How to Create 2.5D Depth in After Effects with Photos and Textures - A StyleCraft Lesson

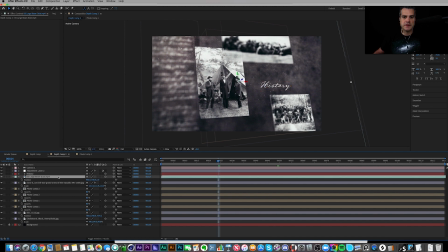16:52 And let's make sure that we can see this guy right here.
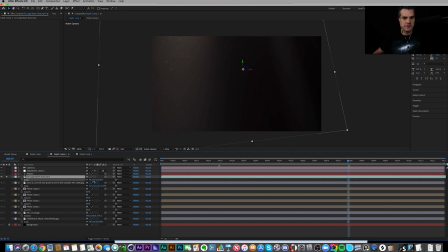17:02 Yeah, I can tell that that's way too big.
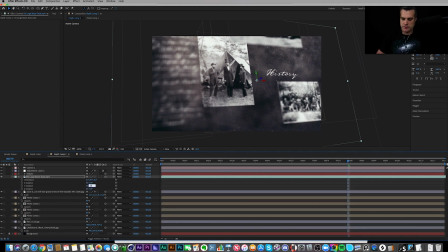17:14 Maybe we'll rotate it on the Y 180 degrees so that it's over in here. Yeah, that looks interesting.
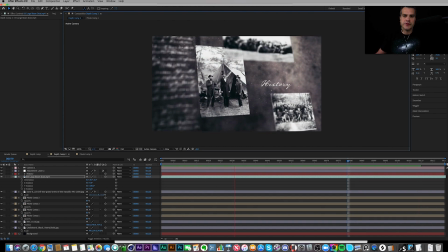17:22 Preview this and see what it looks like. Here's the preview. It's looking pretty good. There's a lot of depth going on here, a lot of parallaxing.
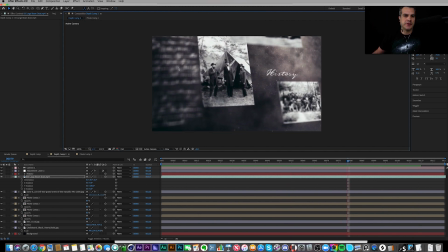17:29 I could use some of the scripty words maybe back in here in the back. Out of focus. History feels too crystal clear. So those are the two things I immediately see I want to change up.
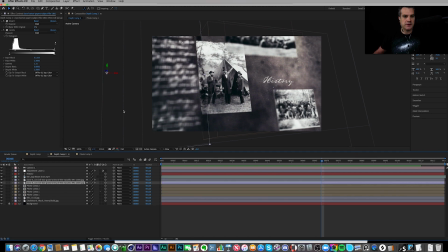17:44 So let me duplicate the writing. Go back into my two views here.
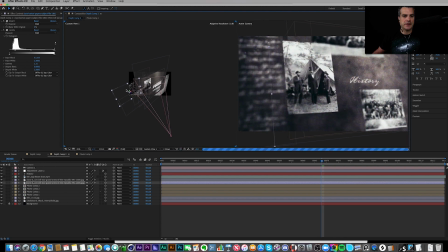17:50 Drag it back and over. And you can see here the problem is it's behind the chalkboard texture here.
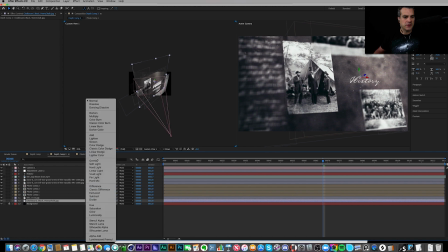18:08 So if I change the chalkboard to something like overlay, let's see what that does. Well, that makes it really dark back there, but it's kind of interesting. Screen.
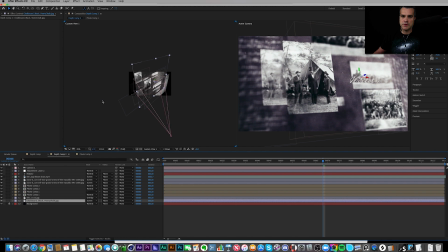18:20 So that's screen and that's normal. Screen. Yeah, so we lost some of our imagery back there, which we now got back, which I didn't even notice that before. So that's cool. So we'll go back into that texture. Maybe bring it back in here somewhere.
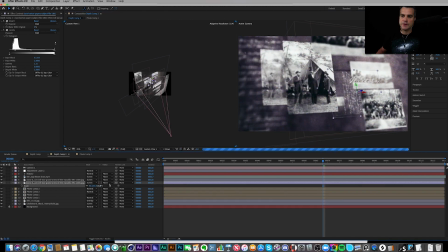18:40 We'll scale it down. It's much too large. I'm going to rotate it. Try -90. I don't like, let's try this.
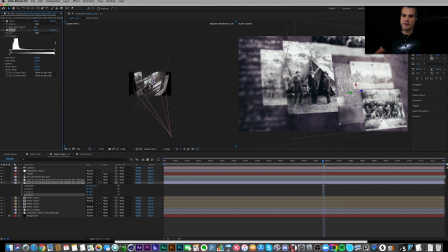18:56 Yeah, I don't like now how you can really see the edges of it. Yeah, there we go. So just messing with the gray values, got rid of some of that. Now it's really difficult to read history, so we need to reposition history. Maybe it's somewhere over here.
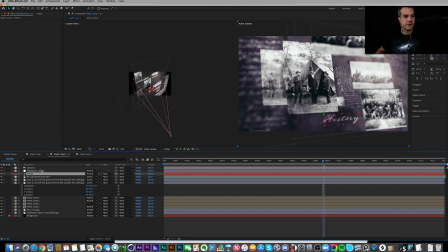19:18 Yeah, it's a little more out of focus now, which makes it look a little nicer. And just for the hell of it, I want to try and add a glow.
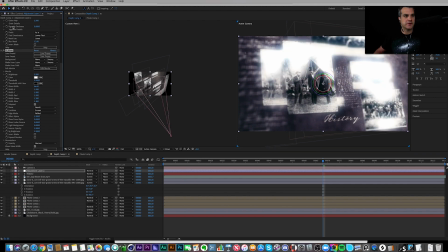19:29 Glows always work pretty well with comps like this. So maybe we'll add it before the film effect. After. Let's go back to after. We'll turn up the threshold so not everything is glowing.
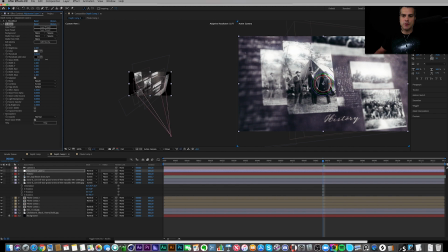19:50 And maybe we'll widen it out a bit. And turn down the glow just a little bit. So this is before, after, very subtle. Bringing them just a little bit more. Before, after.
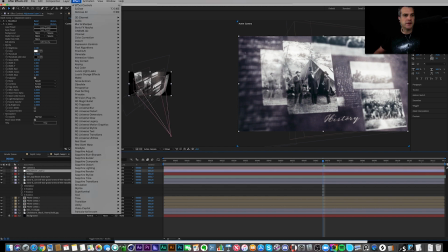20:11 I'm good with that. And then just add a little bit of chroma warp.
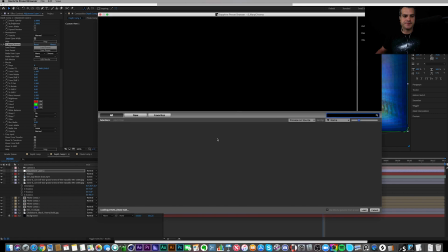20:20 We'll load this preset and we'll make it subtle
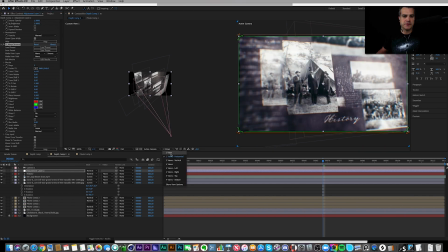20:25 just to give it a little bit of realism, which is why I use this plugin,
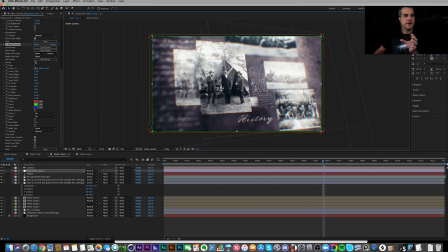20:29 because it does add that little bit of just imperfectness to it and makes it look a little bit more real. In fact, that feels like it's just a little bit too much. So if I take it from 0.97 to 0.98,
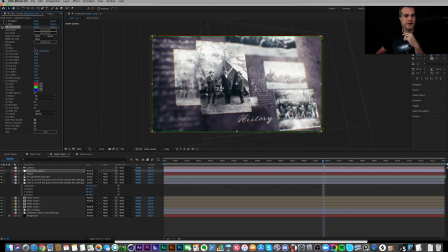20:48 very subtle, but I like it. Okay, let's preview this.
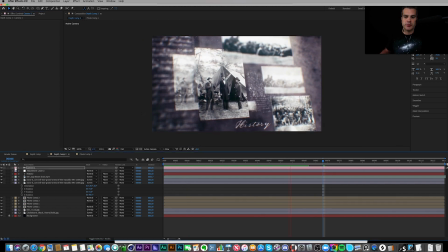20:54 So there's a short little preview of it. It looks pretty